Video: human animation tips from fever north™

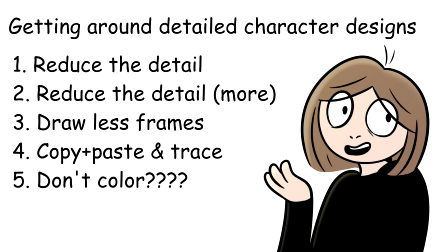(4:05)
I do think that the added detail is probably the biggest hurdle in learning to animate humans when all you've ever drawn is cats.
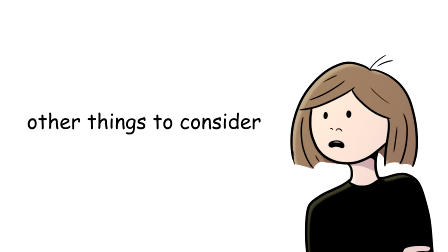(4:11)
But there's also some other stuff.
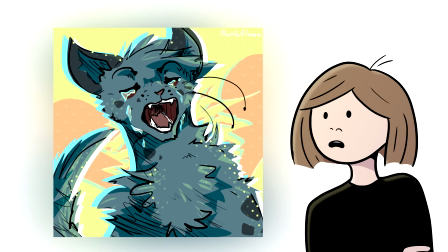(4:12)
I love using hues like blue and purple to shade, but doing that with human skin can sometimes make it look sickly because of this thing called subsurface scattering.
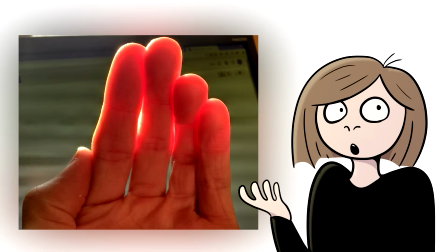(4:21)
Basically, the light goes through the skin and kind of bounces around in there, and it makes stuff look red because there's blood in there or something.
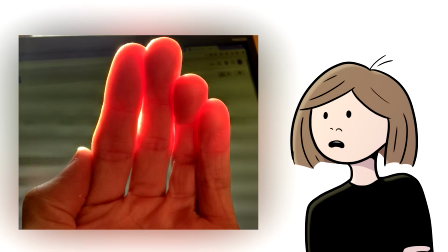(4:27)
I don't really understand the intricacies of it.
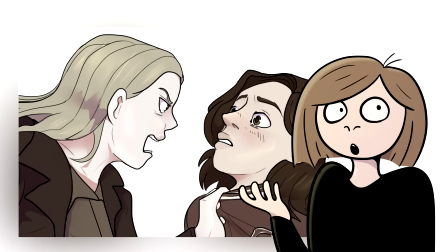(4:30)
When I'm just drawing normally, I get around this quickly by making the entire multiply layer of my shading red wherever there's skin,
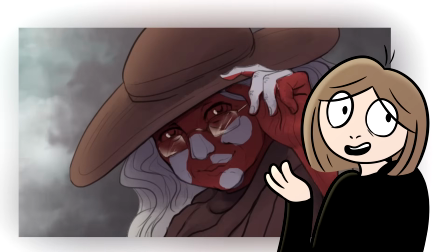(4:37)
which is a faster way to get rid of the sickly effect than painting in the subsurface scattering manually.
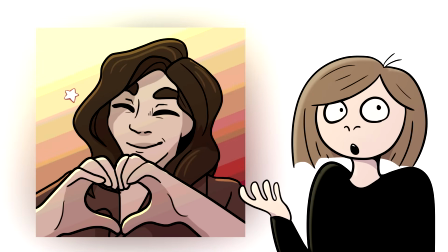(4:42)
You could also do this while animating, but it adds extra work. You could also shade with warm hues to begin with, or you could just not care.
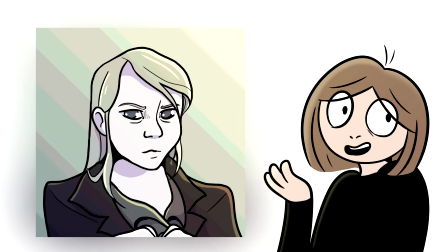(4:49)
Allow everyone to look like they're at death's door, or not shade at all.
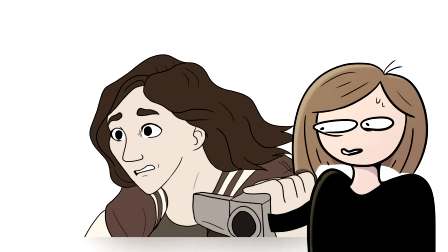(4:53)
Actually, the more I talk, the more convinced I become that shading is a bad idea.
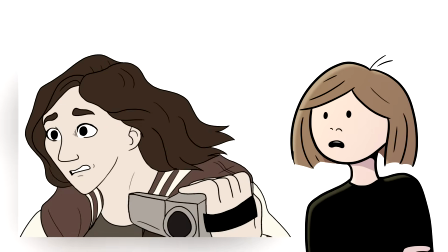(4:58)
Run cycles. They're harder when it's humans. Remember this run cycle? I also animated a dog for the same thing.
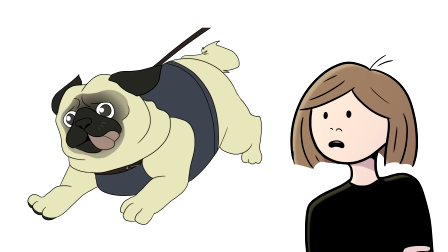(5:05)
5 frames. Might have even been able to make it just 4 if I cared. Versus the 8 frames for a human run cycle that's doubled.
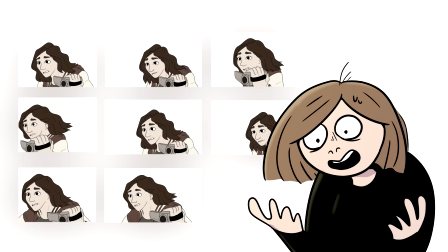(5:12)
Because the arms and the legs go on different sides.
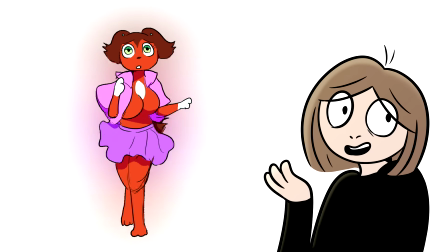(5:17)
If you're animating a run cycle from the front, you can just mirror it and it's fine. Can't do that here though.
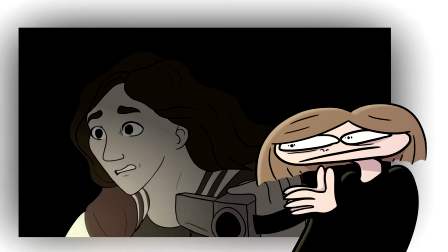(5:22)
Actually, I did another human run cycle for this animation and I did that one before the other one and I just forgot how humans work and made it 5 frames.
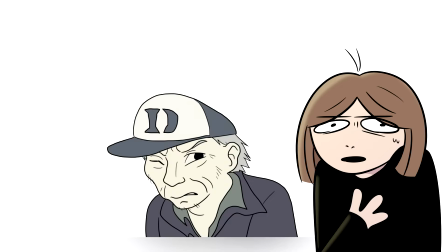(5:31)
Perfectly symmetrical. Now we can pretend that this is intentional because Duke here is an older dude and he's holding a gun off screen.
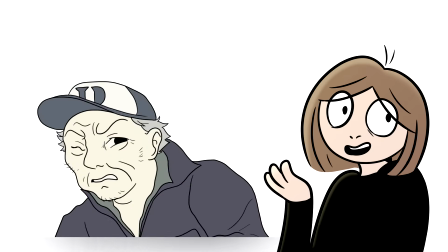(5:38)
So it kind of just looks like he's limping while holding a rifle if you squint. Or riding a horse.
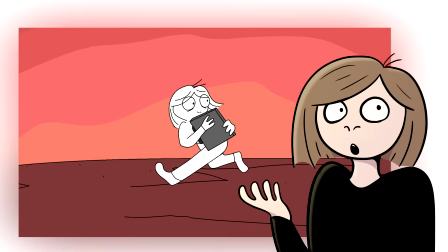(5:43)
And the horse is quadrupedal. I also have this shorthand for a run cycle that I like to use, which is more cartoony and it's just 3 frames.
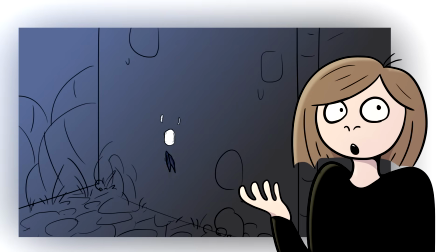(5:50)
That works too if you don't care about making it look accurate to real life. Drawing human-specific body parts like hands and feet.
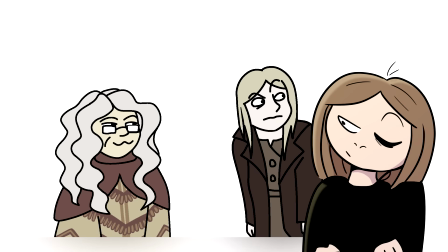(5:57)
You don't actually have to. I frequently get away with doing shit like this. I do know how to animate hands.
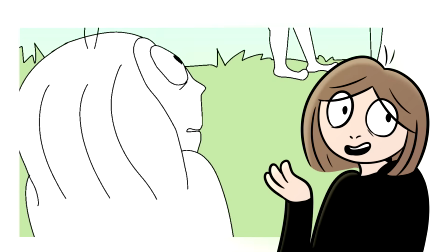(6:04)
But most of the time, if the hand isn't really the point of the animation, then you can just not do that. No one will care. No one ever cares. So, in essence, a summary, don't add detail, do not draw, do not animate, do as little as possible, never do anything. I hope that helps.